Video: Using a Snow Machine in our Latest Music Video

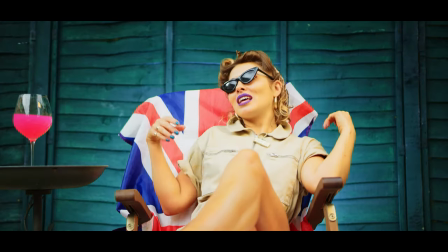(0:00)
Our latest music video involved performing a song in a wide range of environments, each with a different weather condition. Filming in the UK in the middle of summer, we knew that creating an authentic looking winter snow scene wasn't really going to be possible, so instead we opted for a DIY looking snow scene.
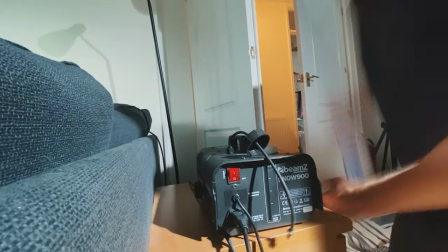(0:14)
After lots of research, we invested in the Beams 900 snow machine, which when you put in specialist snow fluid, pumps out a layer of foam that replicates the effect of falling snow.
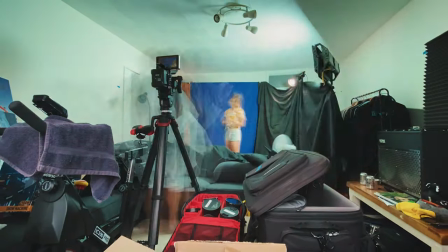(0:23)
With the living room just about to be redecorated, this made the perfect location to put the snow machine to the test.
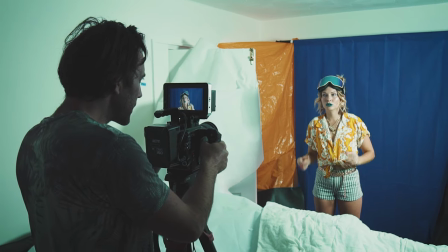(0:28)
Keeping with the DIY theme, we placed a simple blue background behind our Singer and used a 50mm lens and some shallow depth of field just to give a bit of subtle blur on the background.
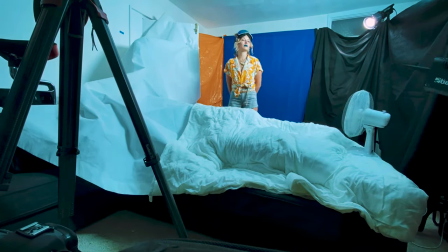(0:36)
We also put a fan just out of shot to help move the snow around a bit and just make it look that little bit more realistic.
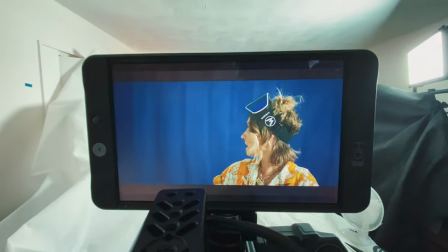(0:41)
The lighting for the scene was really simple. We used a light panel Gemini 2x1 as our key light and when turned up to full intensity, the light bounced all around off the white walls and just created a nice even spread of light across the scene.
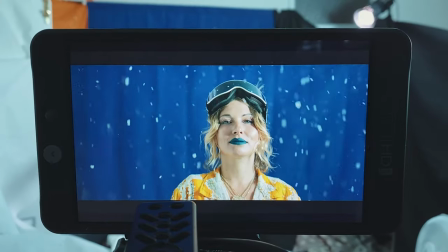(0:52)
And as a final touch,
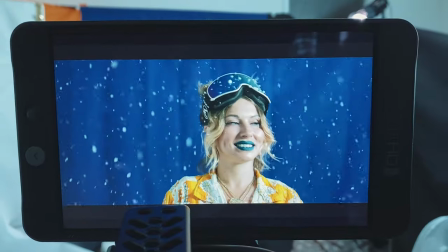(0:52)
we added a 120D with a Fresnel mount just behind our Singer to fire in bit of directional light to help act as a hair light and help just separate the signal a little bit from the blue background.
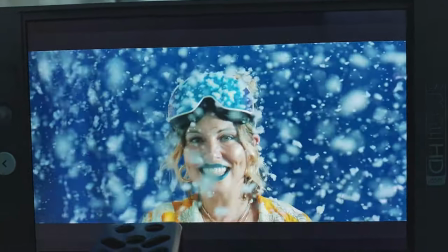(1:01)
All set up and ready to go we turn the snow machine on and just gently moved it back and forth to make sure the snow is spread evenly across the whole scene.
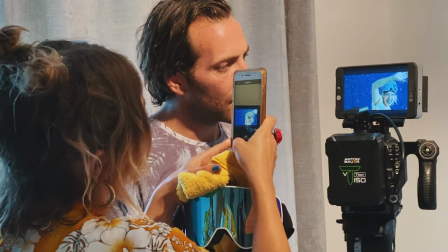(1:08)
Combined with some slow motion we were really pleased how the effect looked. If you're thinking of using a snow machine for your next project we'd say just bear in mind that even a small snow machine like this can really fire out snow over a large distance.
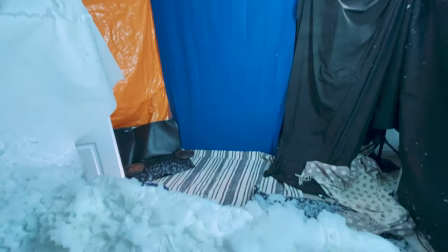(1:18)
Be aware the location you're using is likely to end up covered in a thick layer of foam so anything you don't want damaged make sure that's covered up to be prepared to do some cleaning up afterwards. We were really pleasantly surprised by the results from the snow machine.
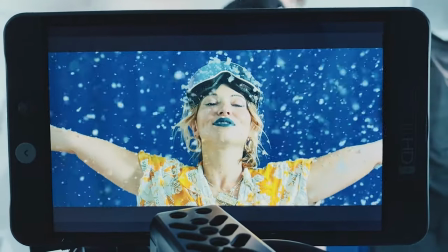(1:29)
It might be quite a specialist piece of equipment but we're very pleased to have it in our arsenal to use on projects going forward and excited to take it to bigger sets and outdoor scenarios to really see what we can get up to with it.